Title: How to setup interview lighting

Hello everybody, my name is Jeff Cook, owner of Cook Films, and today we're going to be talking about lighting.
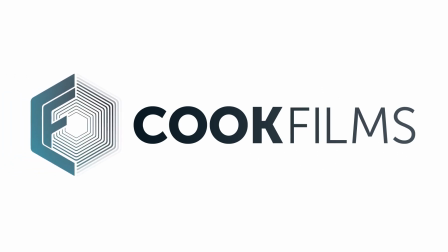Lighting is very important to film and videography because TV and film has a 2D dimensional surface.
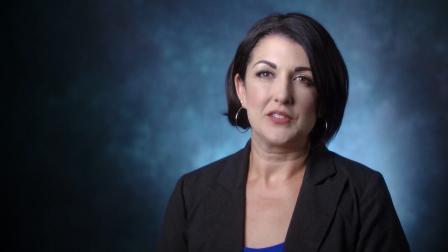20s
Now if we were to add light in a certain way, we can make things pop out as almost if there's a 3D effect. So that's what I want to talk to you about today, and how you can go about lighting interviews and what kind of lighting would be best. So if you want to use just house lights, just the lights that are in the above in the ceiling, that's what this would look like. Right now I don't have any artificial light. I just have the window light, which is very pleasing if you can get the light at a certain time. So I choose to use this light because one, I don't have to bring out my lights, but two, it's really soft. So if you're going to interview someone and you don't have any lights and you do have a window and you feel like you can sit your subject near the window and get them lit the way you want, I would highly suggest doing that versus using the lights that are in the ceiling, the house lights, because this is going to be softer, and the house lights cast a shadow on people when you're just using those. You know, the light from the sun has a CRI of 100. That means it's pure 100% quality light. Now, some of the fluorescent lights that are in buildings that you kind of see a green tint, those are real low in CRI. I think they're like around 60 or 70. The LED lights are around 80.
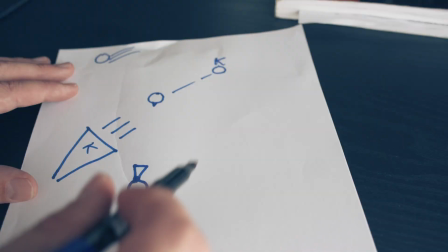114s
Up now they're getting close to 100. So here we have a typical interview setup.
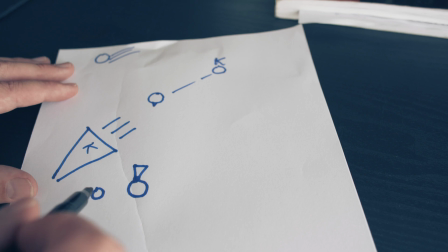120s
We have the camera, we have the person who's conducting the interview, and then we have the key light.
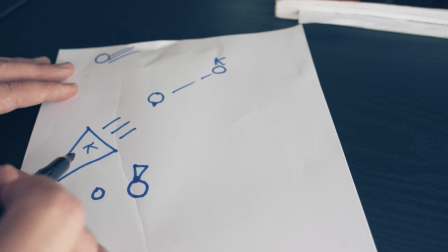125s
So it's a sandwich. The person who's doing the interview needs to be in between the key light and the camera.
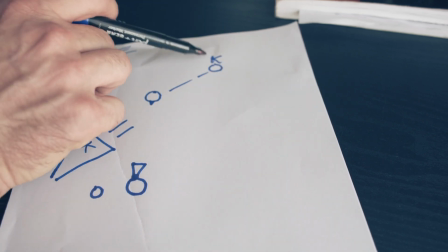132s
Now, like I said, I like a kicker off to this side. The kicker is behind the individual somewhat, but just enough to glaze,
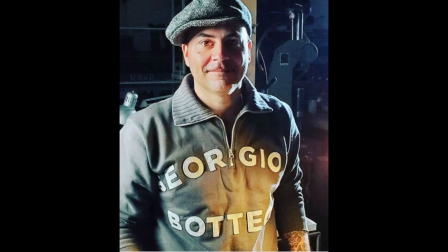140s
just a little bit, to get a little bit of light on the left-hand side of their face,
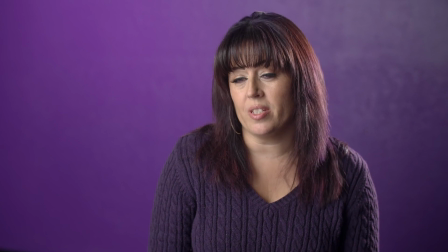147s
and then you can also have a background light hitting the
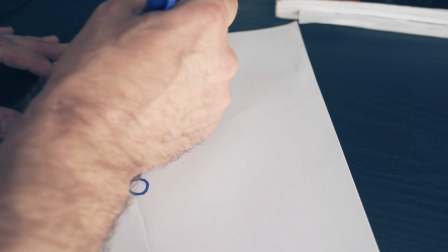153s
backdrop or whatever is in the background, or you could have a top light shining directly on the top of his head.
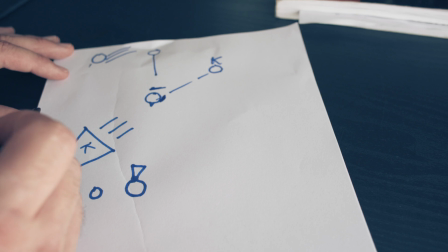161s
That's usually in news and different types of videos, but those are two different ways.
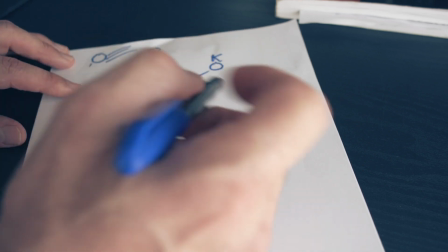170s
You can also, if you don't like the kicker, you could also have a
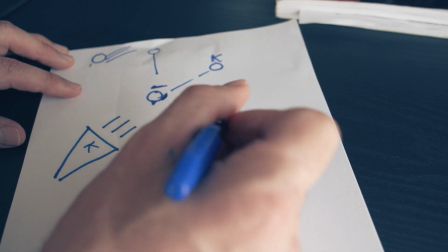175s
fill light on this side, and the fill light's not as strong as the key light.
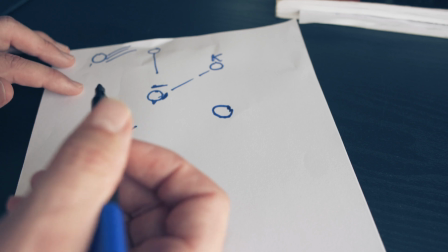180s
Key light is the main source in this,
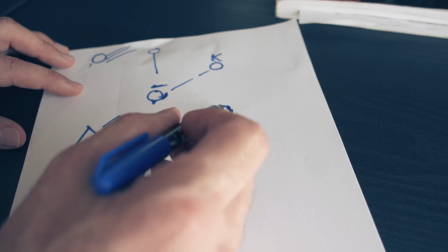184s
so you would want to lower the amount of light coming from this light.
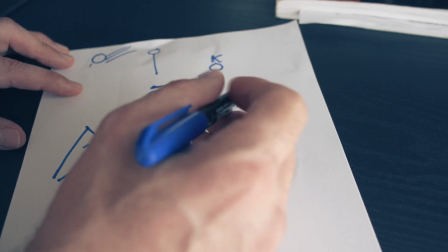191s
So we'll call this the fill,
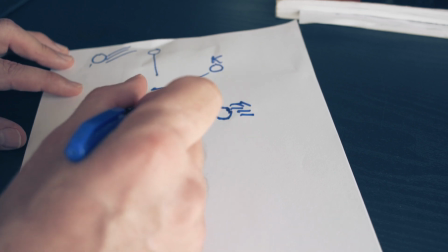196s
and just enough to fill this side of the face if you want that look.
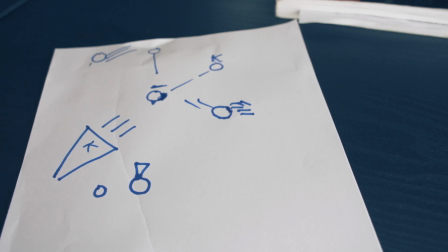202s
That's the typical way of doing an interview. Now sometimes you don't need that fill.
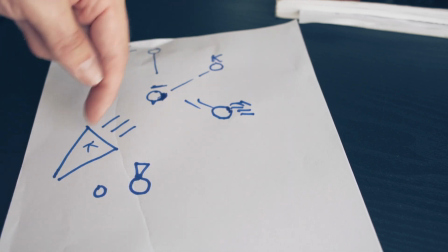208s
Maybe you just need the kicker and maybe a key light and a kicker. I personally don't like fills.
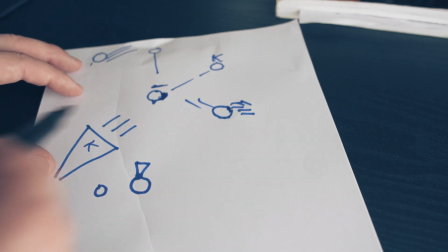214s
You can use a fill, but if you don't have that light,
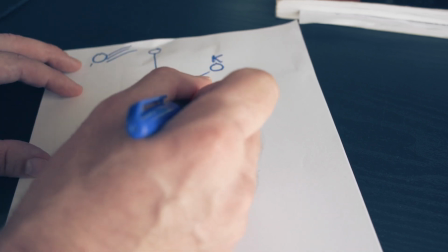219s
you can put a white piece of cardboard right here and it will pretty much do the same thing.
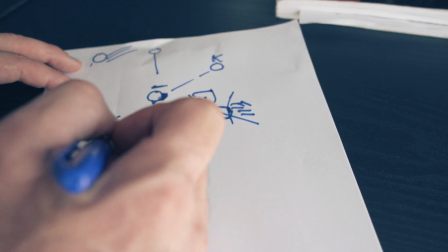224s
You want the cardboard to be a little bit closer because the bounce light from the kicker
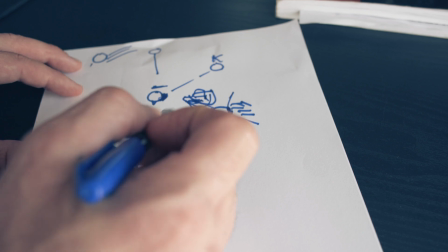232s
will bounce off of the white cardboard and then reflect onto the person's face. Depending on the mood of your video or the interview, you might want to change the way you light. You can use one light if you wanted to. If it was a very dramatic interview, you might not need a fill light. You might just need one light, and one light will do it. You just put the key light close to the subject and it will fill the right side of the face or the left side, depending on where you want the light to be, and you'll have a great interview. And remember, the closer the light, the softer the look is going to be.
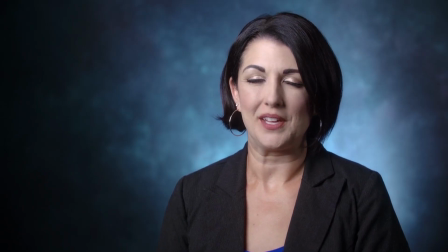279s
A lot of people think that when they bring the light close to the subject, it's going to be really bright and really harsh. It is going to be bright, but it's going to give you a softer look. Here's an example.
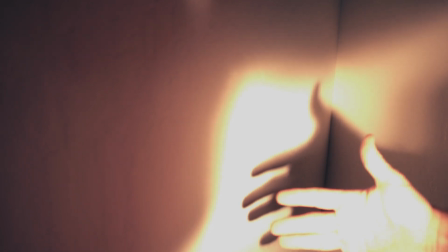291s
So this is a demonstration of how light gets softer when it's closer to the subject.
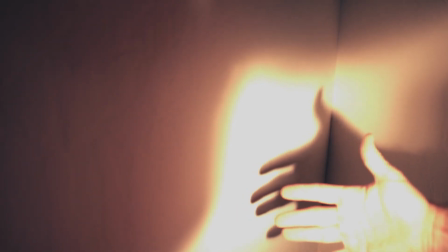299s
So right now it's pretty sharp. The image is sharp.
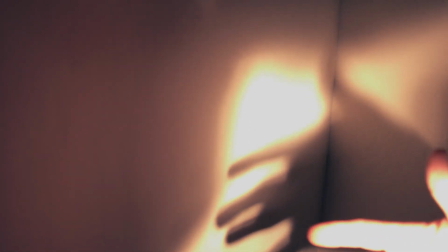304s
Look at the hand in the background on the shadow. And when I bring my hand closer, it's a lot more softer. Harder, softer. I usually have my light about 3 to 6 feet away from the subject, and I have a nice softbox on that.
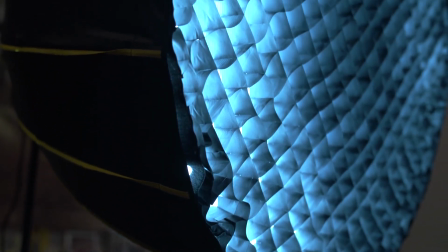321s
Now the softbox gives it even a nicer, softer look, and when it's being closer to the subject with the softbox, it's just that much
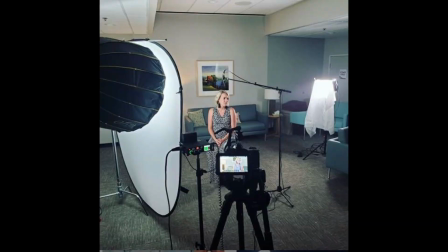333s
softer, and you're not going to see really any harsh shadows. And it's really pleasing on women as well as men, but you don't want anything that's too harsh. The smaller the light source, the harder the light's going to be. So if you only have a small light, you might want to use a diffuser where you diffuse the light and make sure that the diffusion is a lot larger than the light itself, and then you can create a nice soft look for your interview. So it doesn't really matter if you have a soft light, it matters on what you put in front of that light. And if the source becomes large because of the fact that you're putting something in front of it that's larger than the light itself,
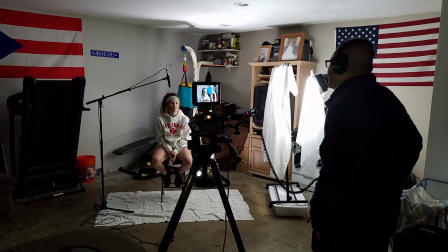380s
your look is going to be a lot softer. The light's going to look softer, and it's going to look a lot more pleasing on the individual. I hope you find this interesting. Share it with someone that you think can benefit from it, and I'll catch you next time.